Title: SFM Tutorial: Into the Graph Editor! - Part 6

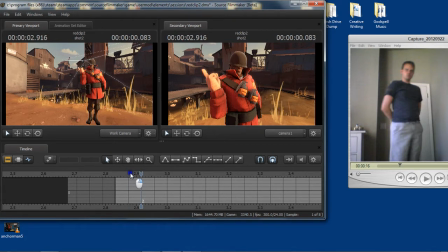[4:17]
And one thing you will notice is that there's a big motion of change between the second pose and the third pose with that right hand. And that's going to be something that we're probably going to have to create an in-between for. But everything else, just these four frames that we've created in this specific example.
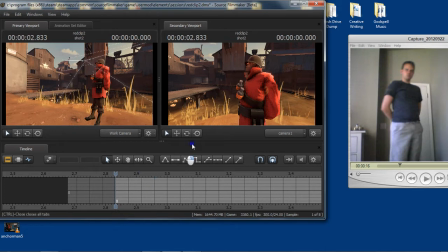[4:37]
Unfortunately, with the audio that we lost, there was also some music that went along with it. This is actually a shot from Make a Red Out of You, which is a project we're working on. So when you're doing poses, you know,
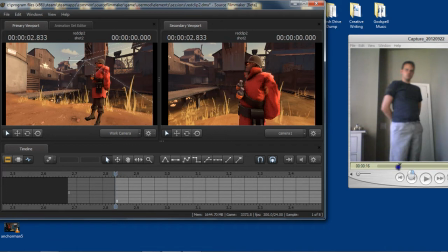[4:50]
you want to be very specific about, because this is where you're going to, the idea of a pose is that you're actually holding it in place for a certain period of time. There's the audience is going to remember those key poses. All the other motion is just getting from one pose to the other. So you remember about three tutorials ago, we talked about pose to pose animation.
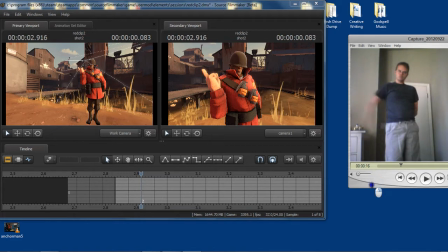[5:13]
more, we were just talking about, like, I think we just did a scout jumping, and that was just to get over the overall concept. Now, this is more from an acting standpoint. The audience only has time, especially in a shot like this, where I think we're only going to be spreading out over, like, 4 or 5 seconds, to absorb a certain amount of information.
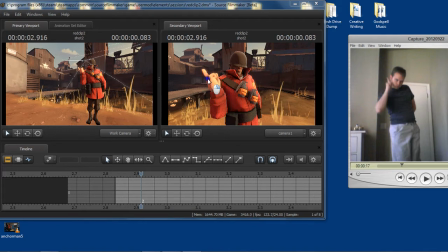[5:33]
And the more movement you have on the screen, like, I've seen examples of people where just every body part is moving all over the place. When you do that, not only does the audience not know where to look,
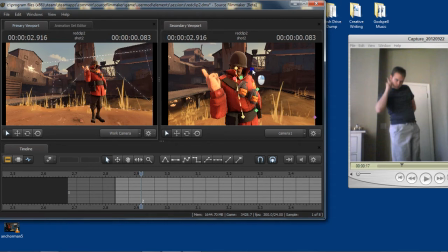[5:45]
you don't know where the audience is going to be looking. So you could put some really important animation, like, you know, a character in the background getting shot. That's like the joke. But if your character in the foreground is still moving around and he's not standing still, a lot of people are just going to miss it.
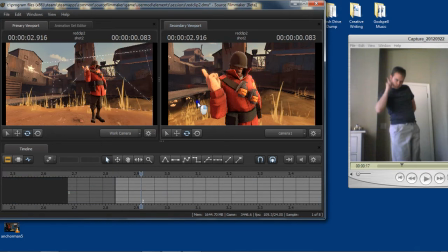[6:04]
And that's not what you want. As a director, since you're directing yourself when you're using Source Filmmaker, it's really important for you to keep those kind of things in mind. So when we're doing this pose-to-pose animation, and by the way, you'll notice when I'm posing the soldier out,
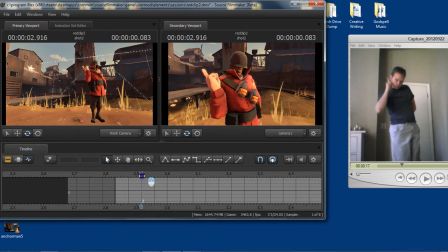[6:22]
I'm not exactly duplicating what's happening on the right there with the reference shot. And the reason for that is because the character is not built realistically. He's got giant hands, which you never want to get anywhere near the head, because his head is tiny in comparison to the hand.
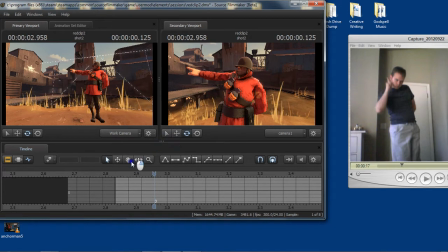[6:38]
But also, the way his shoulders and body is so thick and set up, you just can't do what you'd normally do with longer human arms and a thinner human body. Whatever I was talking about before, I've forgotten it. But let's look back at the posing animation.
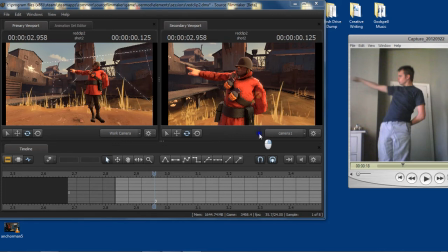[6:56]
So you can see, you know, if you look at these poses, the spirit of the pose is there. That's the important thing. You'll also notice... one thing I am noticing here, look at how much the hips are moving around. When you would be animating on your own doing something like this,
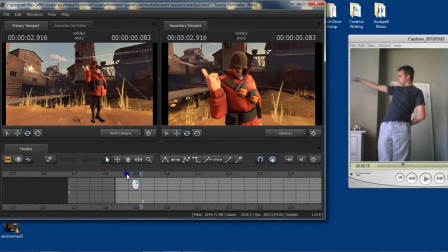[7:15]
if you weren't following a reference and know that the hips would swing that much from the left to the right in just a short period of time, you'd think, oh, that's too much motion. There's no way I could get from there to there and make it look good. It'll look like Speedy Gonzales or whatever.
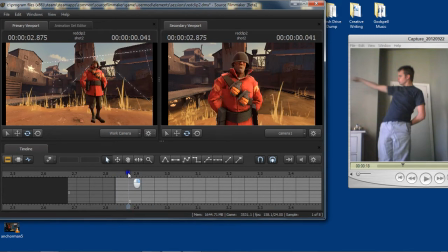[7:28]
But no, I mean, you've got a reference video right there to surprise you and say, wow, I never would have considered that if I hadn't looked at the reference video. I didn't realize that the hips could move that quick with, you know, so little upper body motion. So, you know, that's one of the reasons why reference is so important.
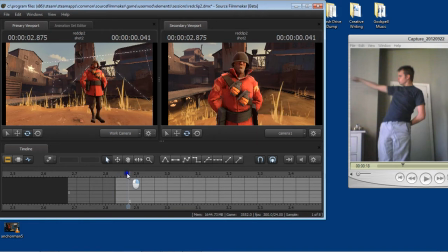[7:48]
So at some point in this video, it will jump ahead to when I've done some more animation. But for right now, I think we're still looking at the posing here.
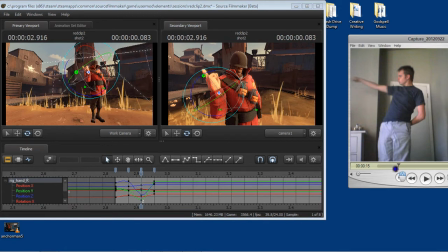[8:05]
I'm curious what else there is to talk about. Obviously, when you're doing stuff live, you know, it's harder to gather your thoughts and you're more responding to what you're doing at the moment. So some of the amount of time we've got here may not be necessary for what I'm talking about now.